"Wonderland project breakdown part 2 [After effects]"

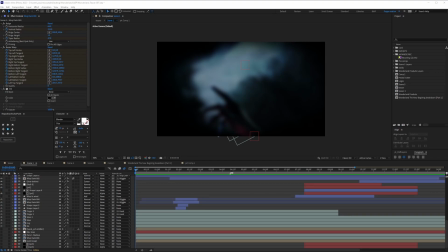(0:00)
Hey, welcome to Wonderland, the Rise of the New Beginning Breakdown Case Study Part 2. My name is Mr. Popo, and we are Popo.
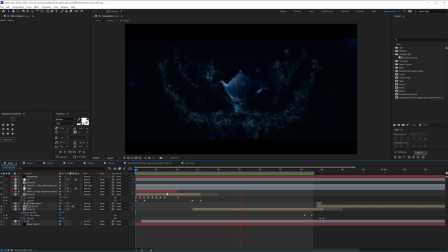(0:07)
In this Part 2 of the case study, we're gonna take a deep dive inside of After Effects to see how Scene 1 was done and the technique that have been done, as well as Scene 2 and Scene 3. Without further ado, let's get right into it.
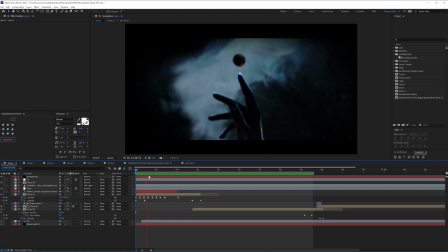(0:19)
So, Scene 1, we have basically this hand rising, and the knowledge is gonna come out, the connection is gonna happen,
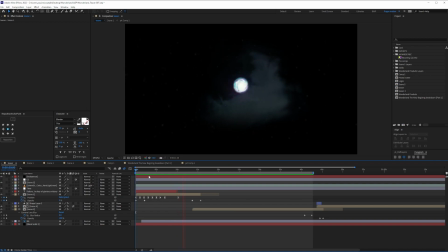(0:27)
the exchange of information, then we have a transition which all the knowledge is gonna branch in together to illuminate the investor.
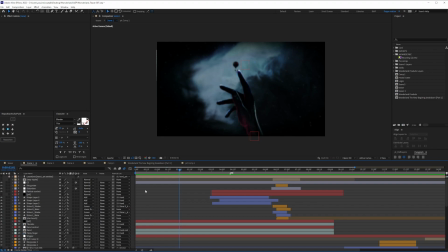(0:36)
That's great. Now, let's see one thing by one thing, shall we? Well, the one thing for sure when you enter this project and see how it was done, it could be scary, it could be frightening,
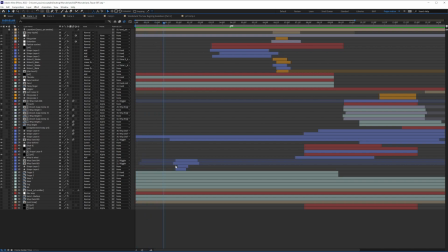(0:44)
or it could be intimidating how complex it is and each thing has a lot of effects.
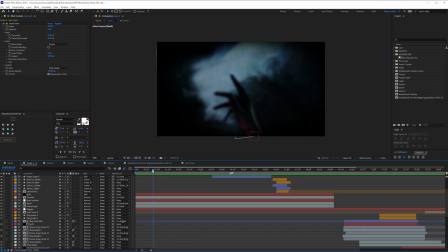(0:50)
So it could be really intimidating, but when you're working and you have a certain workflow, an idea of how things is going to work, which is why part 1 is really important, these things, they just flow in and you don't really feel it until you have this complicated project, which to a creator makes a lot of sense.
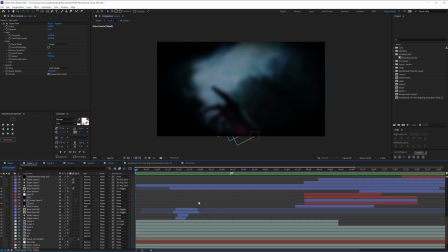(1:06)
But to an outsider, it needs a little bit of context. So let's make things a little bit clear. So the first thing I started animating is the hand.
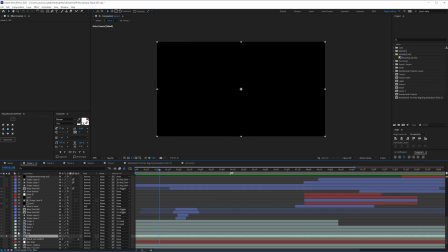(1:14)
And as you can see, the hand is going to be very simple. So we have a very simple background and we have some fingers here and there.
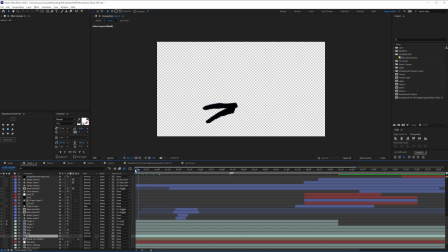(1:23)
I'm just going to take off the background so that we can focus on the hand. So basically it's these two. And I would like to apologize beforehand. I'm going to go with quarter resolution because anything on top of that will completely slow the process of recording this tutorial and going fast.
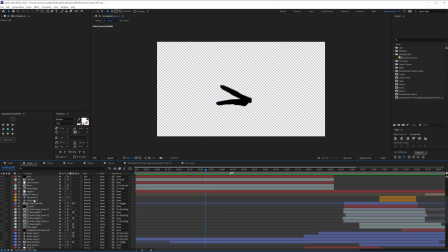(1:37)
So we have the two hands, the two fingers, and I believe we have other fingers, I hope so at least, which is the hand right here and the thumb.
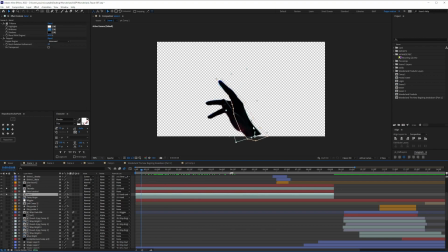(1:46)
So as you can see, it's very simple. The only thing that I really animated, of course, the puppet, position and rotation.
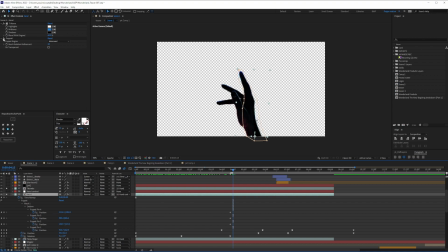(1:52)
The puppet is just to give it that very organic look, but without it, this is how it's going to look like if we just look at this one here. And so for that part, as you can see, it's just very straightforward. Cool.
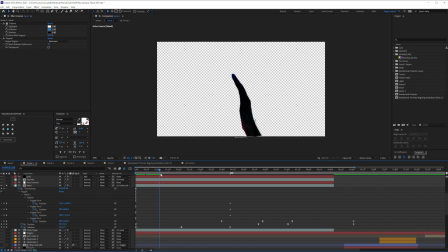(2:05)
But then once we do the puppet, you see there is that little bit of secondary animations, that little bit of life, you see, that goes into the hand rather than just being straight position on rotation.
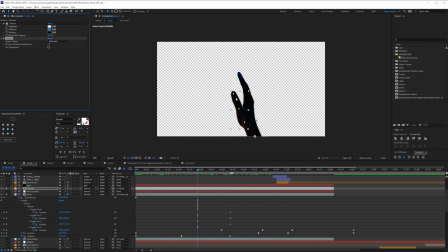(2:18)
So that's where Puppet Tool came in. So Puppet Tool is basically just putting some points and then just animating them.
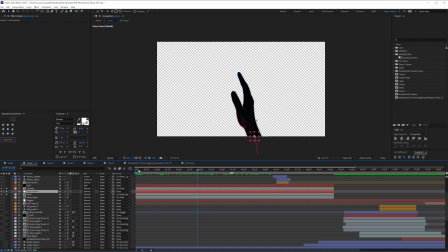(2:23)
All right, well, that's not really good, isn't it? Of course, I had a hand control above all. The hand control, what it does is it brings in the hand up or it brings it down. So everything is just following this hand. So if I try to control anything, that's what's just going to happen. As you can see, it's basically just position and rotation as well. Cool. Now that we discussed that,
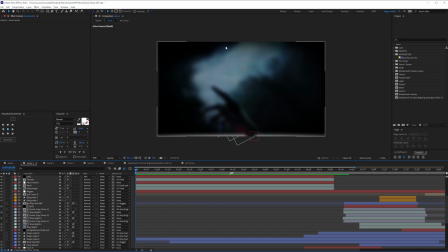(2:42)
the next thing that I've done was I worked on what happens between the two interactions between the hand and the sphere of knowledge.
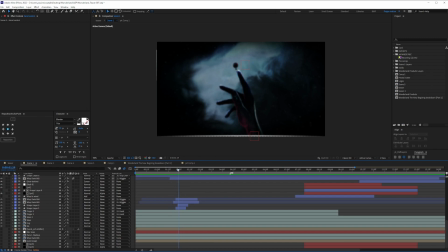(2:51)
So the first thing that you might really pay attention to is these guys right here.
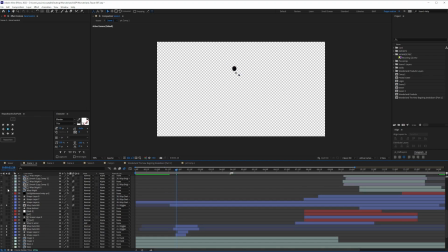(2:55)
Let's just look at the wisp dark, which is this one, and then I think we have even more wisp dark, unless I'm wrong, and I think I'm wrong.
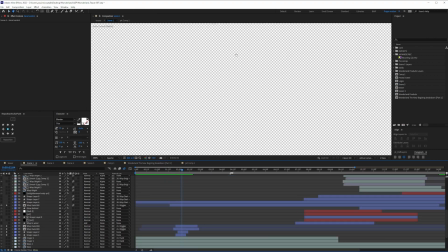(3:03)
Yeah, cool. So what happened here, as you can see, it's a little blobs. All right, let's just go to auto. Cool. So now you can see, but it's going to be very slow, which is the problem. So what happened here is I have the main dark blob and I have some secondary ones that I created out of shape layers.
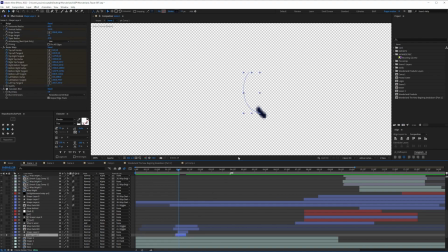(3:20)
So let's look at these. So it's a bunch of shape layers, and without all the effect, this is how it's going to look. So it's a trim pad of a trail. And then what I do is I warp these, as you can see here.
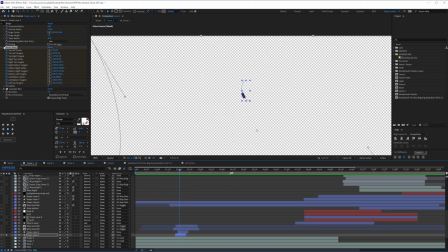(3:33)
So without it, this is how it's going to look like. But when I warp, this is what it's going to look like. All right, so it's a little bit more organic. So I put a bunch of them, so it's just linear color key, and I added a lot of blur between them to give that sense of depth to the composition.
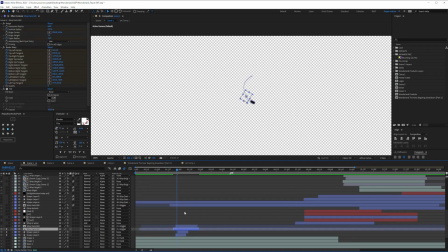(3:48)
You have even more blobs, as you can see here. See, so without the effects, it's just going to look like a little sphere that just goes up and then disappears. But with the effect, with the Bezier warp, which is this one right here, I can warp how things go,
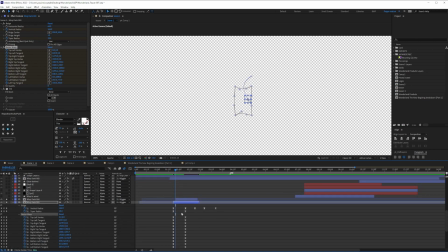(4:03)
and of course you can animate the bulge, you can animate the Bezier warp.